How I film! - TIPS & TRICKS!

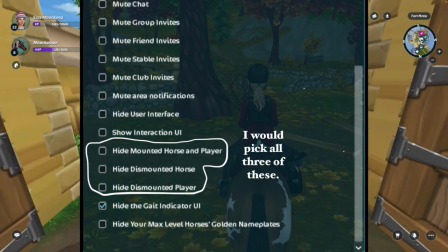So I hide my horse, hide when I'm off the horse, and hide when I'm mounted as well, just so that I'm hidden whenever and wherever I might be.
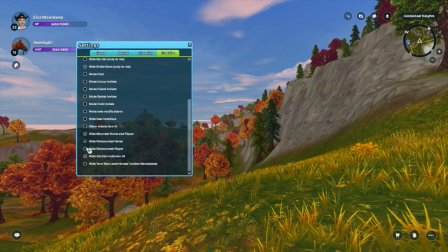So on the screen now is how it would look with the settings I've already talked about, and this is a good angle, but it can be a little bit better. This is just me being a little bit nitpicky, but to make it look just the teeniest bit more realistic,
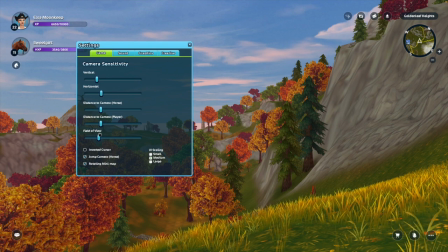I would adjust the field of view bar so that it looks a little bit more like a camera.
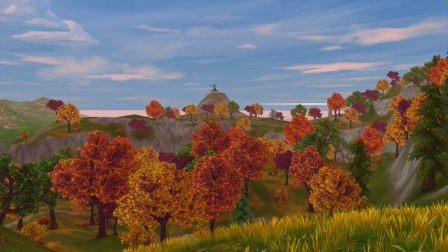I don't know why, but it just looks more realistic to me, but I think that little detail just helps just the tiniest little bit,
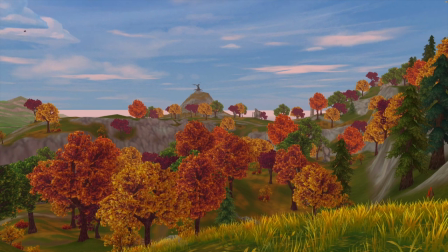so you don't have to do it, but I would recommend it. So that is how I do the landscape angles.
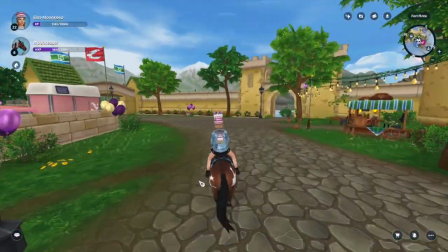I only usually do static angles and not moving angles, as I find those really tricky to do,
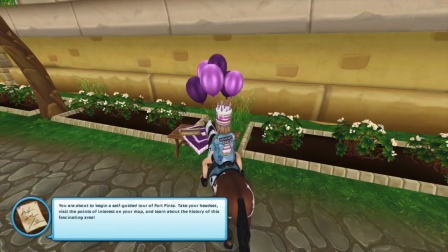and they're really hard to get right because you're invisible and you don't know what you're going to crash into.
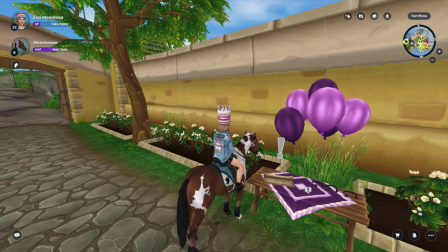But anyway, I will get into those a lot more when I talk about second person end rolls, but I thought I would get into how I do the talking end roll.
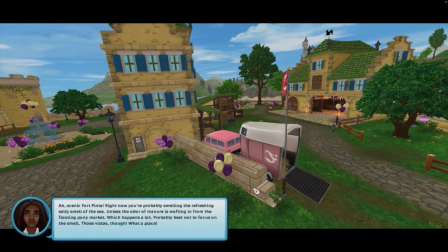So for talking end roll, there are 2 different ways I do those, and I use them depending on where I am in a video or what needs to happen in the scene, which basically means,
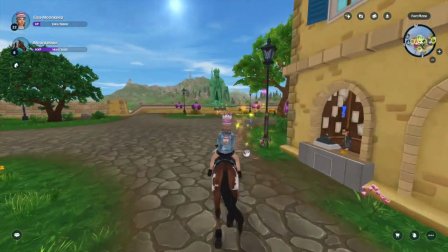do I need to run away in the scene, or do I just stand there until a fade to black?
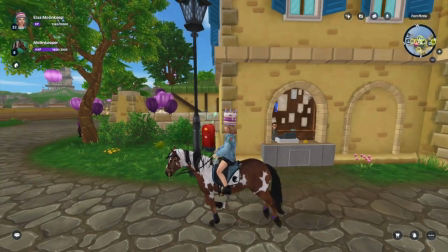So we're going to start off with the first one, which is basically the easiest one.
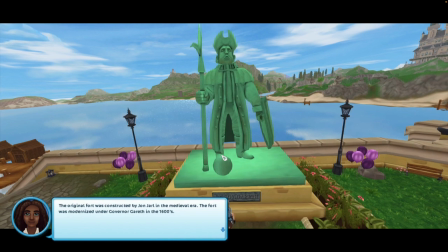It's honestly one of the easiest scenes and like angles to do.
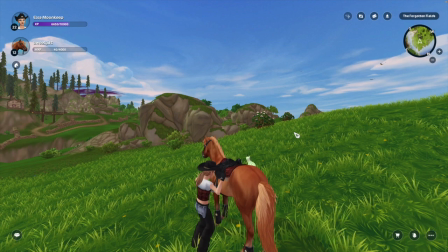First, I would dismount my horse on a decently flat surface. This just helps so that the character isn't at a strange angle when I'm filming.
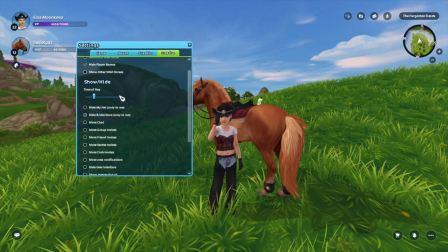And then I will go into my settings and turn off player names. This, again, is just in case someone runs behind me when I don't want to see their player name. And then I will also turn on the hide horse. This one is completely optional.
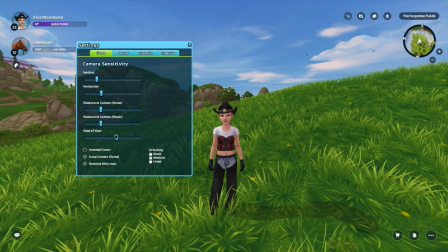Then I will adjust the field of view, and again, this just helps to make it a lot more realistic,
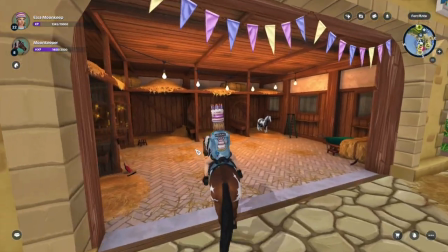and it helps with the editing as well, so when I'm cropping the video, it won't be as fuzzy.
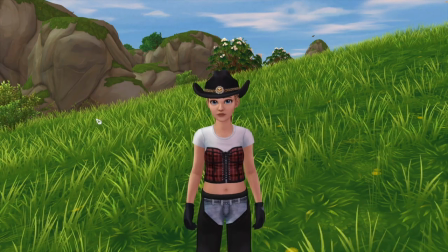And then I just turn off the UI, which then gives you this image,
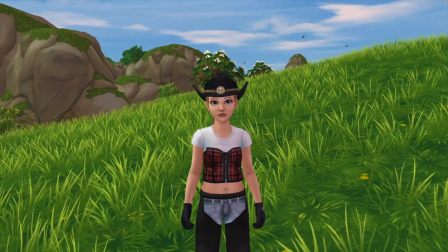and this is if you're not wanting to use the chat emotes for talking, which is a lot harder and a lot more editing, so I don't recommend doing that, and I just recommend using this just because it also looks a lot more natural, since usually you don't talk with your hands constantly in the same motion.
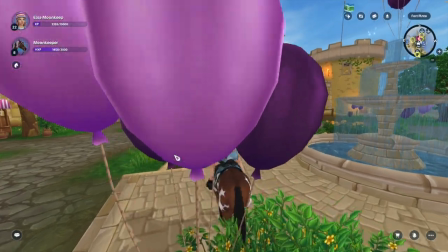So that's the first way to do the talking angle, but the second way is a little bit more complicated, as you need either a second computer or a second device that has the game downloaded onto it. And now that we have the mobile Star Stable app, you can do it on a phone or
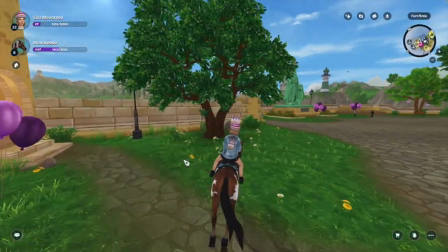iPad, and you need like 2 computers for it.
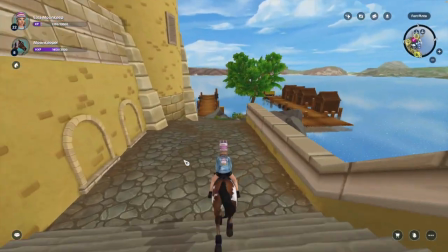So all you would do is log on to your main filming computer and log on to the second account on that computer.
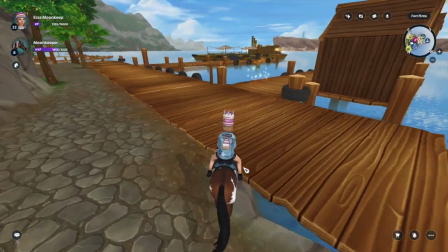Then with your main account, log on to the second device so that you can see the main account on your filming screen.
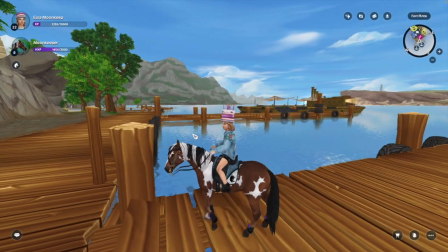Then do all the settings on your filming screen for turning invisible and adjust the field of view and put the main account character into the center of the screen to film.
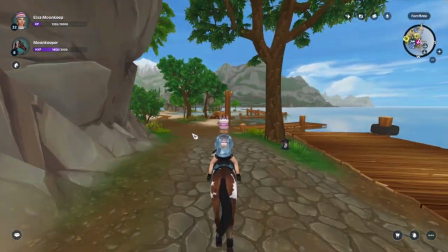This way, it's less laggy, and the main character can move around in the scene, and it's a little bit more dynamic.
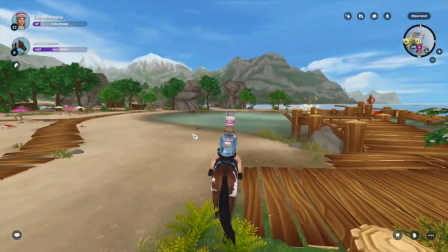And I honestly really like this way, just because while I'm filming, like, in between second-person scenes,
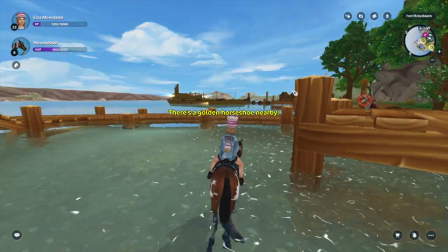I can just quickly do this and then move on.
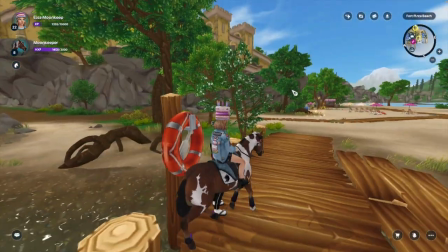And again, this is the quickest angle and scene to do.
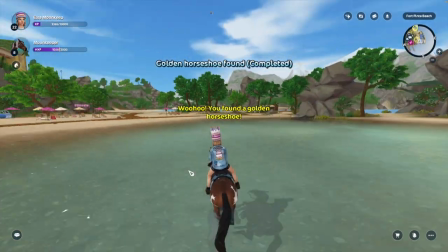It is also a perfect way to bring us into the second person angle. So the second person angle is basically the same exact concept of what I just explained. You're just moving the main character around on a horse or on foot,
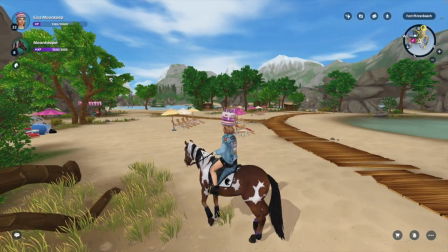and it just looks a lot more realistic than having the camera follow you like if you're just playing on your regular account.
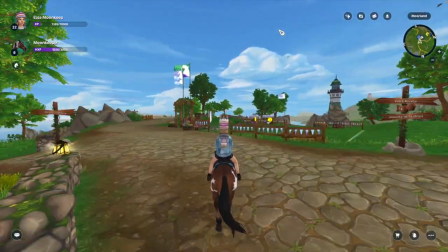A lot of YouTubers use this, and a lot of YouTubers do it a different way, but since I don't have a second computer, I just use like a separate device, like my phone or my iPad.
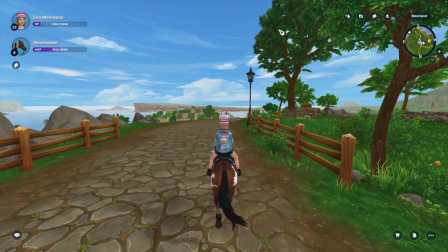So all you need to do is place your alternate account, which is the one going to be on your filming screen,
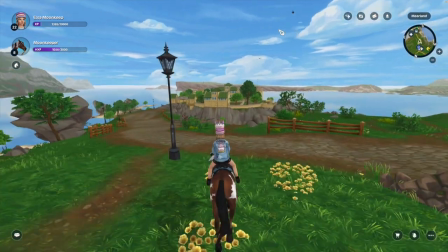so like the computer screen, at a place for the main character, which is on your second alternate device,